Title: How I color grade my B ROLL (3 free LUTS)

Hello everybody and welcome to this video. My name is Vincent. Today I am going to show you how I usually color grade my videos and just overall the workflow that I kind of follow, but not really, because I actually don't have a certain style of color grading that I am applying to all my clips, because I didn't quite develop that yet, but I'm still working on my color grading and I'm trying to get better at it. I am not a professional colorist by any means. I am actually pretty bad at color grading in my opinion, but I'm just trying to tell the story with my color grades, if that makes any sense. So I am trying to create color contrast in my shots, so you can tell what is the subject of the clip and what is like just the environment that the subject is in. So for that I usually use LUTS because they help my workflow a lot, and they actually allow me to be much faster in color grading. But on more professional videos I don't use LUTS because they don't allow you that much to, play around with the settings. They just give like an overall look to your shot.
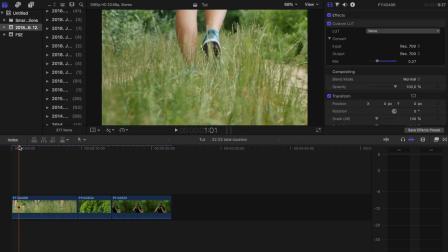So I have 3 clips on my timeline. The first one is me following a person very low to the ground.
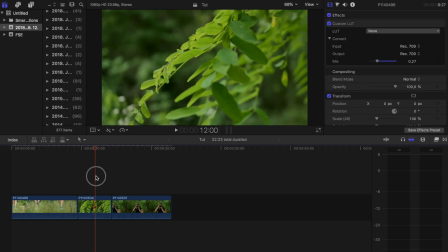The second one is me orbiting around some leaves, and the third one is me taking a photo. So I think I'm going to try some different LUTs on each clip and try to decide what looks best on them, but I am actually going to try to use the same LUT on these 3 clips and go into the settings after I pick the LUT,
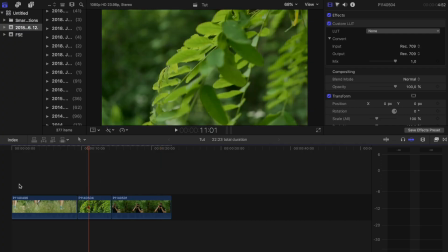because as you can see that these 3 clips are pretty similar because they were taken at the same place,
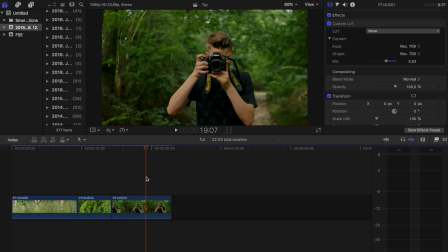so I want them to look very similar to each other. So I don't want one of them to have a teal and orange color grade, and I don't want the other one to have like a very natural one. So I want them to actually match. Just like I said, I'm going to try some different LUTs on each one and then decide what LUT I actually want to use for the starting point of my color grading.
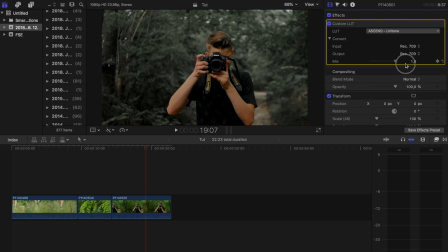So as you can see, this unitone one looks pretty good on this one. It's kind of like a travel film look, because as you can see the background is super desaturated and the subject, that is me,
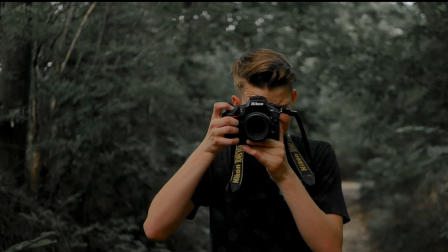is quite saturated because we humans have a skin tone that is pretty unique and not very often found in the nature. So in this case I think it looks very good if we are looking at the whole background separation thing and the color contrast, but I wouldn't necessarily use this one just because it feels like it's I don't know,
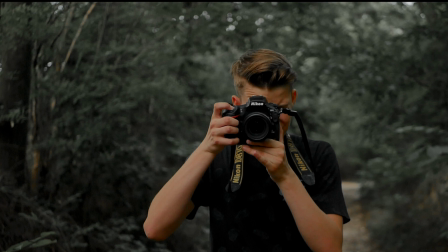it feels like it's very depressed or kind of weird scene, but it looks good, I mean,
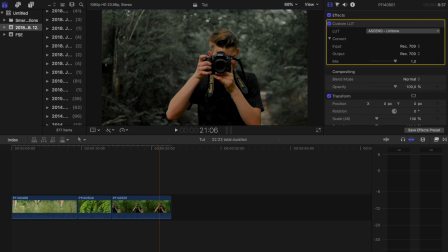but I just wouldn't really like to use it on this one because the whole tone of this video is going to be like very happy and uplifting, and I don't want the color grading to be very depressing. I mean, it's not the right word for it probably, but you know what I mean. So I'm going to pick another one.
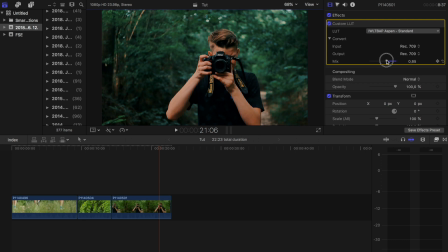So this Aspen LUT looks pretty cool on this, in my opinion, because
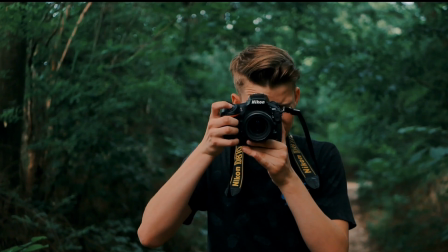it still desaturates the background a little bit, so it's not that vibrant and green anymore. It's kind of like a more darker green and bluish look, but the subject, that is me, is popping very good from the background again because of the orange skin tones.
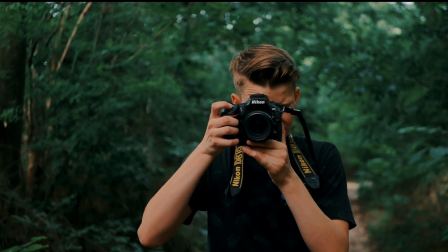So I think this looks very good on this clip, so I'm probably going to stick with this one and then try to apply the same LUT to the other clips as well, and then go into the more advanced settings that actually are not a lot in Final Cut. So I would not really use Final Cut for color grading in more professional videos. Like I would probably use DaVinci Resolve because that gives you a lot more options, but for just normal B-roll I'm okay with Final Cut.
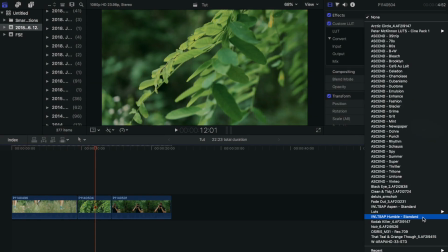So now I'm going to apply it to the other ones. So as you can see on these two it doesn't really look good at all,
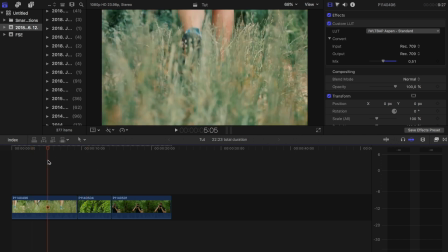so I'm probably not even going to use this LUT because it's just horrible. I mean, look at that grass, it's like from Chernobyl, or I don't know, it doesn't look good at all.
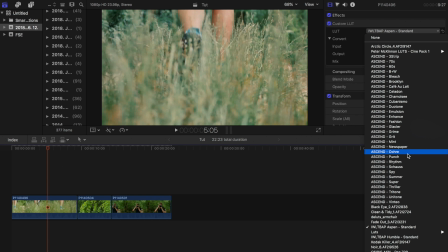So what I'm actually going to do now is I'm going to apply my LUT Punch, because it gives the footage a very good like summer vibe, and it's very vibrant and saturated, so I think it looks good on these two clips.
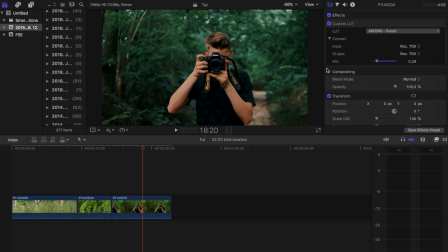But on this one, I don't know, I'm probably just going to leave it like this.
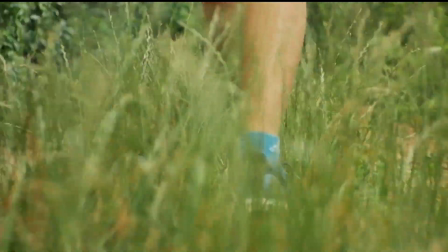So these first two clips are like a very you know, summer vibe and
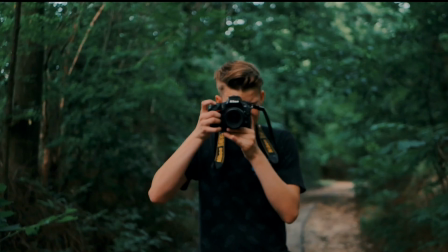saturated look, but the third one is going to be more of a unique looking one, and I'm actually okay with that. So for example, if I would use this third unique one on a beat drop or where something unusual happens in the music, then it's gonna actually suit my whole video. So yeah, it's just all about creative choices.
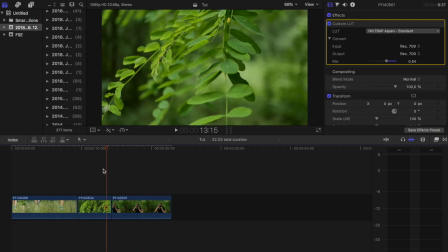But now I'm actually going to go into the color grading tab and then
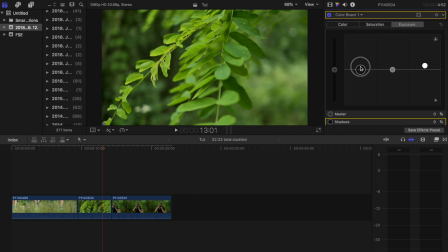create an S-curve to give it a little bit of a more contrasty look, because that's my style. And I'm going to actually lower the saturation a little bit on the midtones because I don't want it to be super saturated.
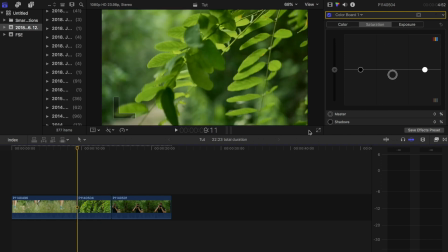And now I'm okay with this clip. So in my opinion, it looks decent.
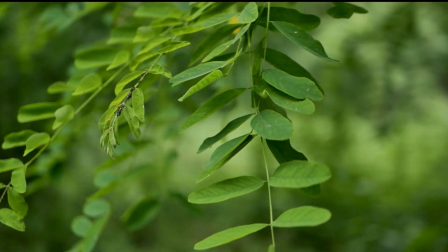I'm actually very happy with this one. So that is my general workflow.
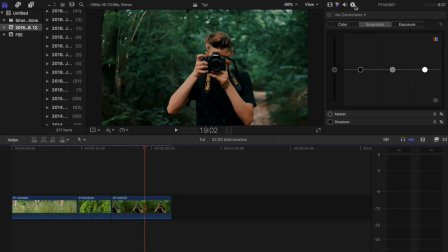On this one I wouldn't even go into the settings because it looks just good for my taste,
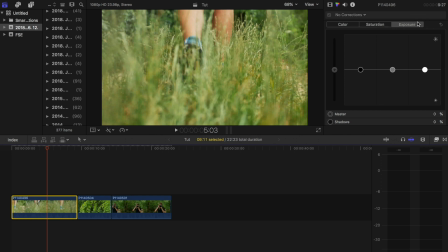and on this one I would probably create an S-curve again in the exposure, and maybe lower the saturation a little bit on the shadow, and put a little bit more of a green tint to the whole image.
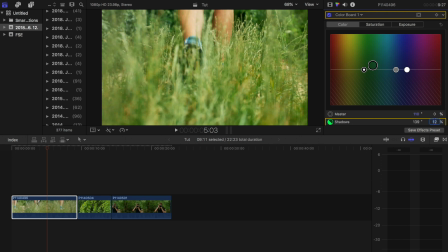And yeah, I think that's it.
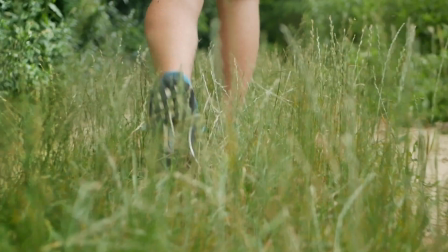I'm pretty happy with this small B-roll sequence, and I think it looks good.
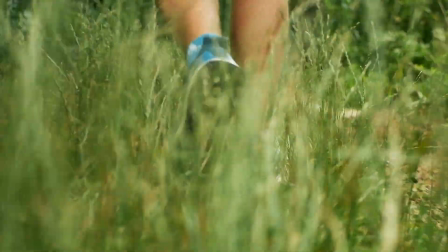Like, honestly, this is probably as much time as I would actually spend on color grading my B-rolls.
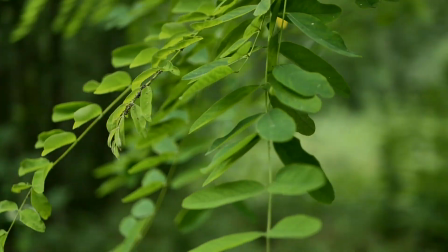So I hope you enjoyed this video and you maybe even found it helpful.
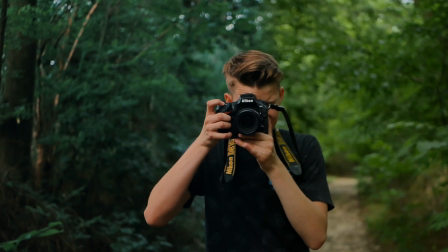If you did, make sure to drop a like on it and ask your questions in the comments below, and I will see you in the next one. Until then, bye!